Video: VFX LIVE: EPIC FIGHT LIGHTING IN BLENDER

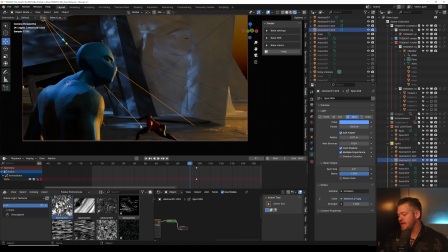(49:18)
That will create another layer on top of all of this.
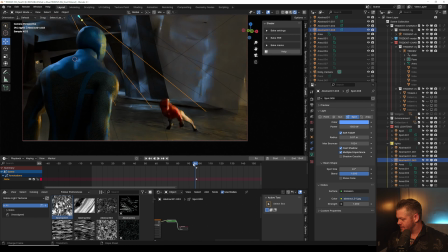(49:26)
Oh, that's funny.
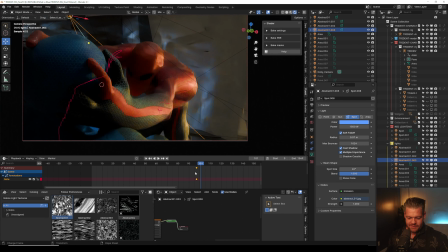(49:31)
Let me get rid of those annotations.
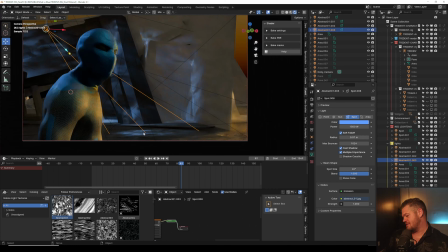(49:37)
Yeah, I like that our eyes maybe are almost when that light's hitting that ground right there, it almost like makes it so that you're anticipating something to happen right there.
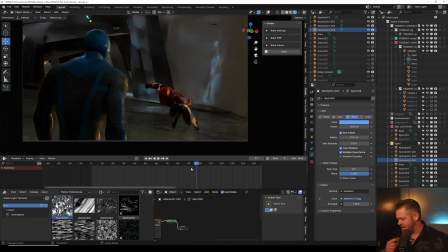(49:49)
And then yeah, there he is. Yeah, that light's working again. I got to show you guys this. This is interesting. So the light hitting here is actually justifying the light bouncing up there,
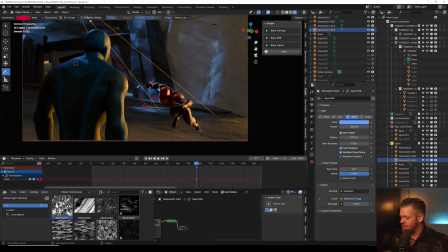(50:02)
which is kind of another little cheat, is when you have a light going down like this, but it bounces back up. Even though it's not really bouncing, your brain's connecting the two dots. It's saying, I see this blue light hitting there, therefore I'm okay with it hitting up there.
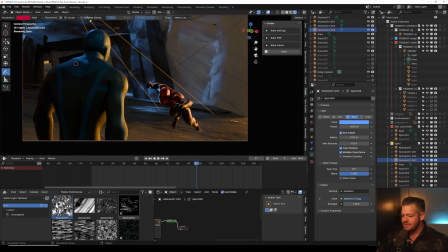(50:21)
It's kind of interesting. So, yeah, that part looks good.
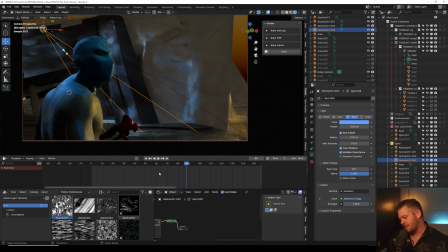(50:27)
Him silhouetted, I don't hate it. I think that's okay. Yeah, him, I'm okay with that silhouette. And I like that the light back there is going to, that pose is great too. I really like that pose.
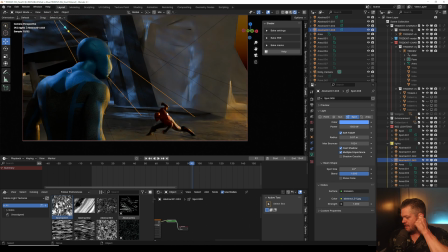(50:45)
And we're getting a little bit of a nice, we're seeing his pose pretty good right there.
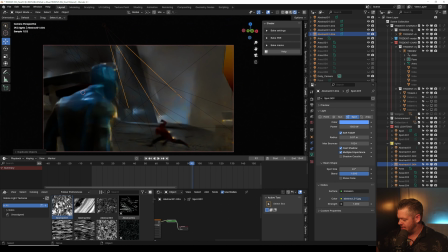(50:53)
Let's see if we can duplicate this again and add even another light back there to exaggerate it even more. And see if that is doing what we want. Yeah. Yeah, we can see that pose nice right there.
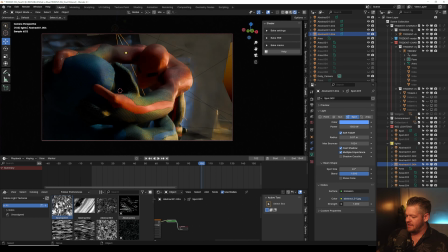(51:15)
And look at that later, because we did all that, we're getting, this is all for free. That's all for free because we did it. So we're really just blocking out these lights and seeing what we want to do with them.
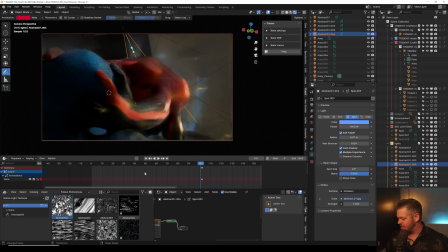(51:30)
I mean, this thing's moving so fast that your brain doesn't have a ton of time to process it, but you want to just make sure that the poses are sticking out, because an animator will spend a long time getting their poses right,
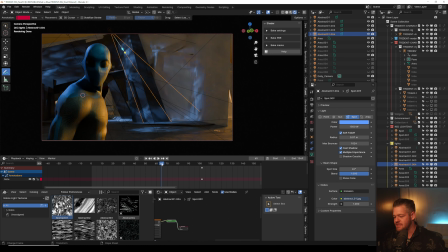(51:48)
and if you don't light it right, those poses are just going to completely disappear, and then you don't get a real sense of like anticipation, like you just miss a lot.
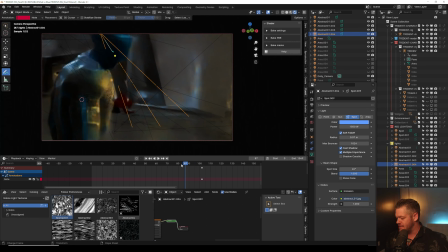(52:03)
And so I don't want to do that to you want to make the animator's stuff shine. Even this, I'm like, could I add a light here to kind of separate his upper body from his lower? We could try it. Let's just see what happens, Let's just see what happens.
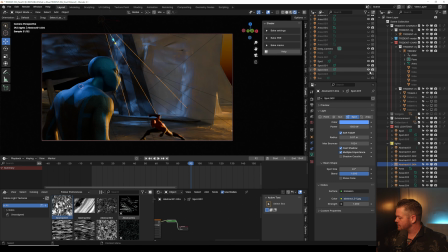(52:23)
So I had that spotlight that I turned off that was linked to him. And seeing it now, I don't hate it. I'm like, maybe go from a lower angle and see if,
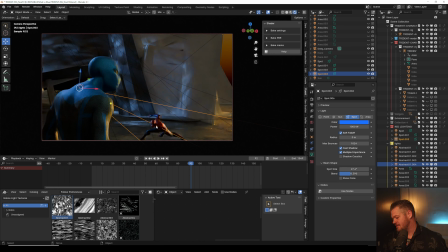(52:40)
yeah, that's not bad. That's not bad at all. And I know with this light, this is another thing is you want to keep track of, is when I do some volumetrics, I'm going to have to turn off the visibility on the volume scatter.
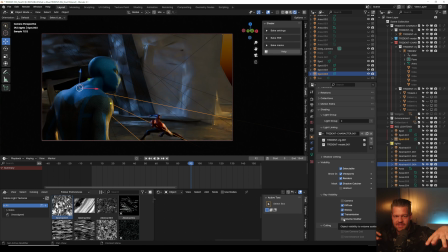(52:56)
I already know that's going to be an issue because some of these lights are so low, I can't have them contribute to any of the volumetrics. So most of these lights, I'm probably going to turn off the volumetrics, and I'm going to build specific, like maybe the abstract lights will be okay, but a lot of them aren't going to work for the volumetrics.
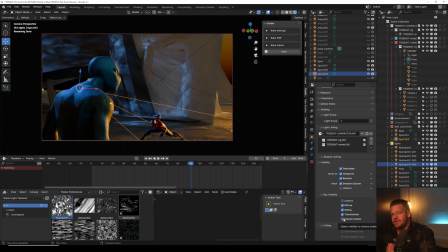(53:14)
So sometimes you build lights just for the volumetrics, completely separate, because you want to control everything. So it's like, I know I want the lights hit here and here and here, but for the volumetrics, I want to do this and this and this.